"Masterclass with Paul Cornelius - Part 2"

And we watched these two battle and struggle against each other hardly without anybody else interfering in the entire film, except for an interesting backstory. And maybe we can start to roll a little bit here. I'll tell you, first of all, let's not do a plot point chat. So let's get into the character of David Mann first. Start to roll it a little bit here. Yeah, I'll get the lights here. And I want to go from the opening until about the first ten minutes.
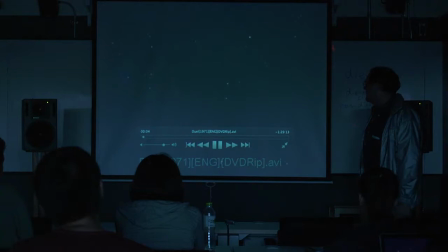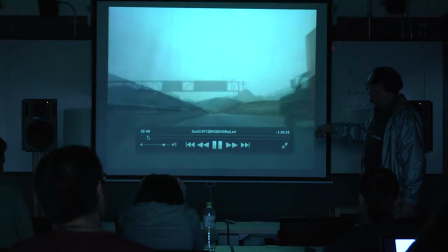(13:11)
And we'll roll it up to the opening shot.
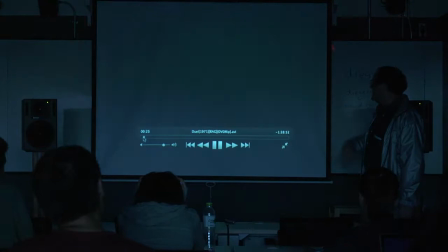(13:18)
Yeah. Back further, further, further. Further, further, further. Okay, right there.
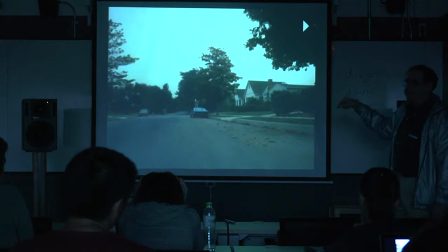(13:23)
That's fine. Don't worry about the opening shot. We'll come back to that later. Now, roll it without sound.
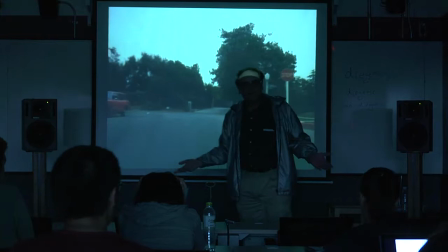(13:32)
What does it look like?
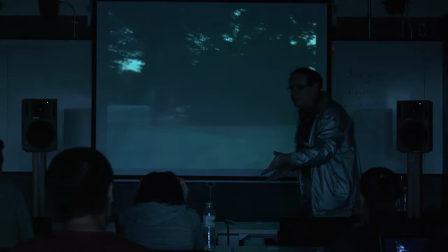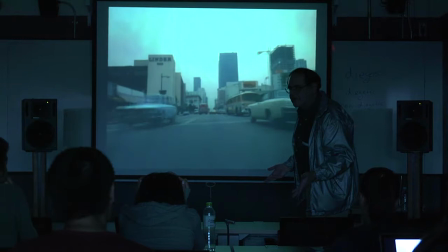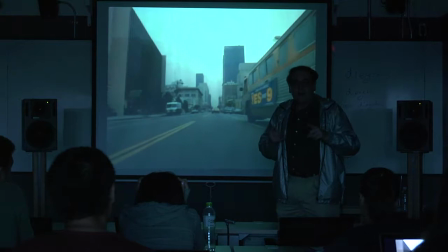(13:45)
Where point of view. It's a POV from our hero.
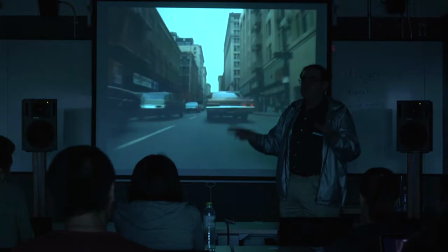(13:48)
Although we go almost like six minutes, I think actually five minutes and 35 seconds before we actually see our protagonist.
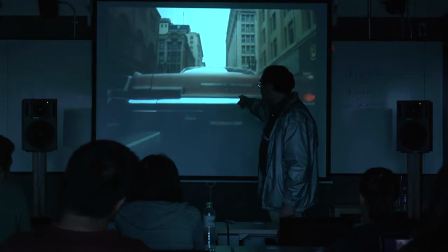(13:57)
This thing runs along with all these POV shots from the car.
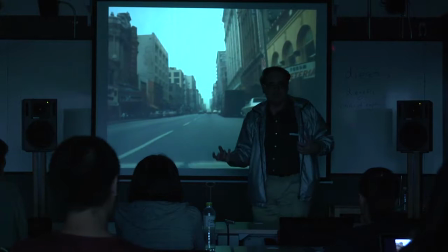(14:01)
We start out with an anonymous shot of the protagonist just like we eventually have an anonymous shot of the antagonist here.
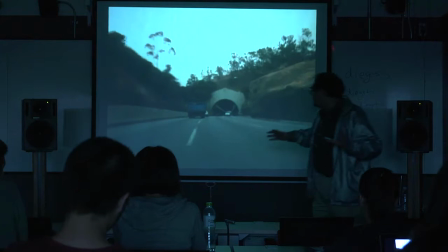(14:10)
And there's sort of this balance that's created, too. But you start to look at this, and here we go through this passageway and this tunnel,
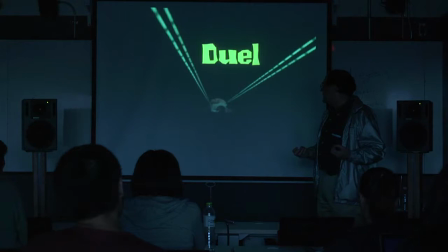(14:17)
and what's happening here is that we are really leaving urban life.
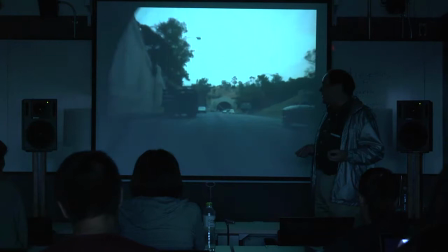(14:24)
And this is what I was telling you, when it shifts to having some of the conventions and iconography of the Western, this is how it happens.
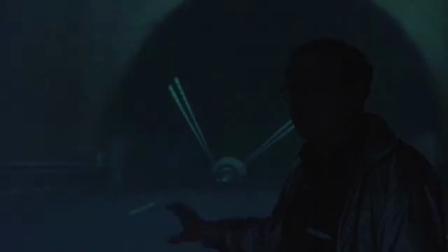(14:33)
We pass from this suburban existence, and it's not a city existence, really.
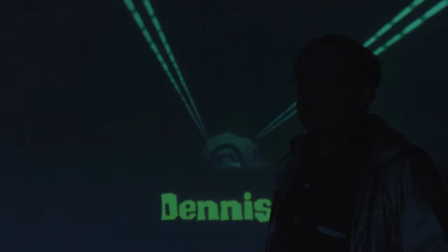(14:38)
It's really not urban. It's suburban.
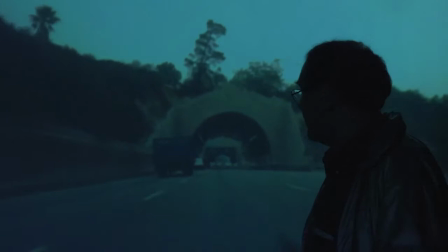(14:40)
This guy, Dennis Weaver, who plays the role here, and that's, by the way, very, very important for this film.
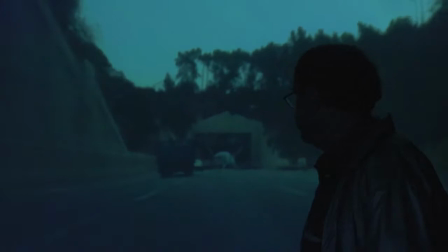(14:48)
We'll get to that at the end of this segment when we talk about it.
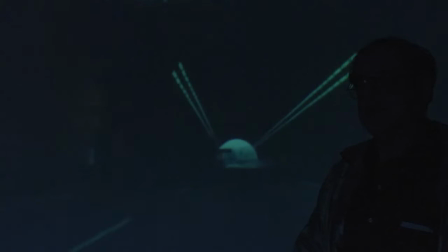(14:53)
He comes from a suburban background and not an urban background. What's the significance of that?
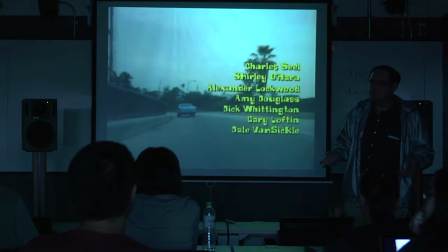(14:58)
Because what type of guy is David Mann? Can you tell me something about him? What's he like?
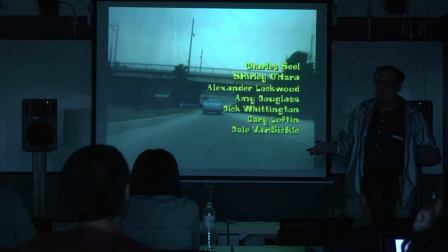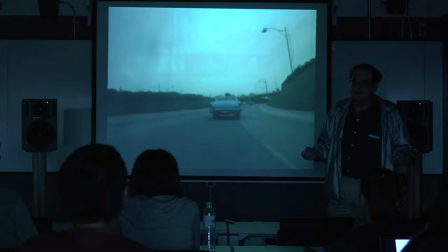(15:14)
Maybe he's too sensitive?
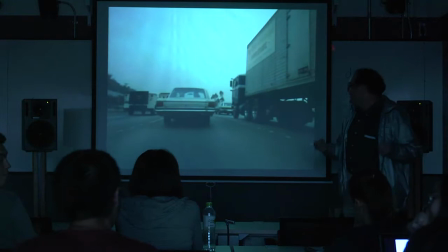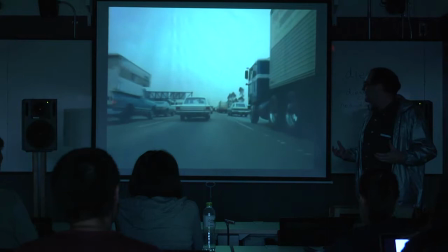(15:23)
Anybody feel good about this guy at the beginning of this thing? What do you feel about him?
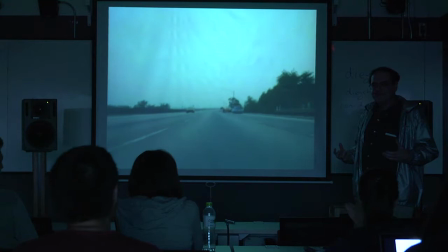(15:27)
Do you feel comfortable with him or not?
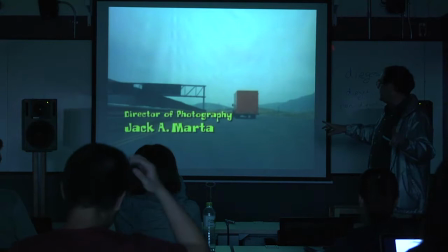(15:33)
Well, not here. We'll see him. Actually, we'll see him almost from the very first shot.
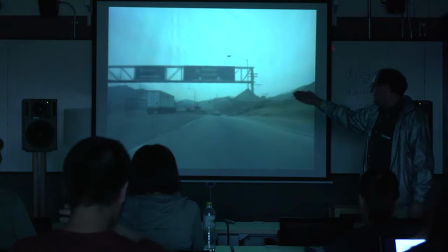(15:37)
But by the way, I'm just going to show you the opening here because through the credits, what they're getting these series of dissolves, and they are taking you out into the west.
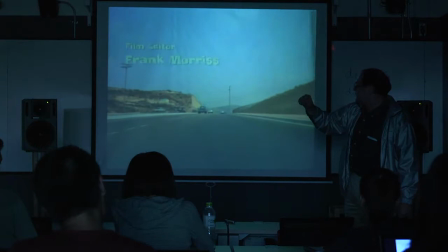(15:45)
They are taking you into the badlands. That's where you're going from this. And this quickly here I think they're actually getting baseball scores at this point,
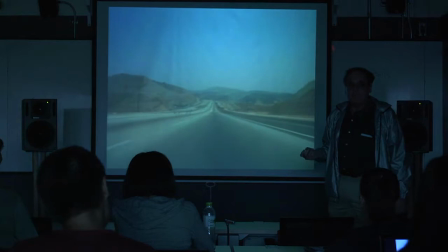(15:55)
but here this transitions from the suburbs to the wild, wild west, where life is not safe
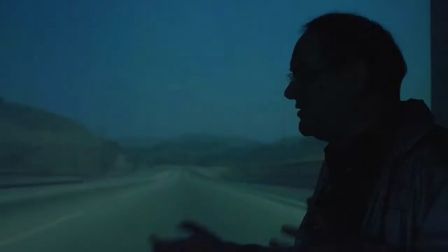(16:05)
and where expectations that you may have about what is secure in life are frequently not met.
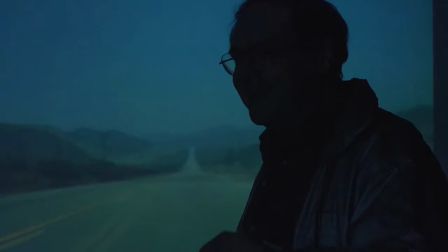(16:12)
So let's run it up.
I don't feel the same. It's like well, that's okay.
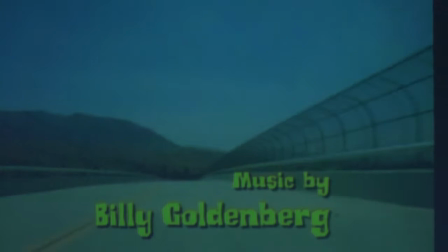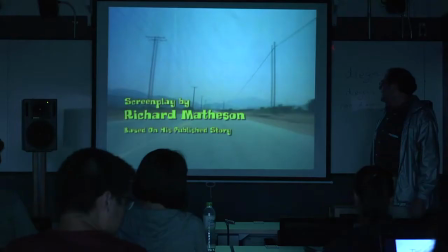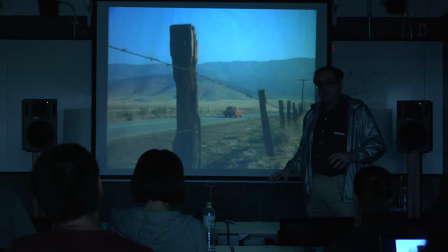(16:32)
Because one of the things you don't have out here, you don't have help, this is empty.
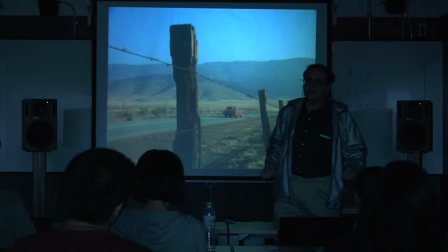(16:42)
It's utterly empty. Car breaks down.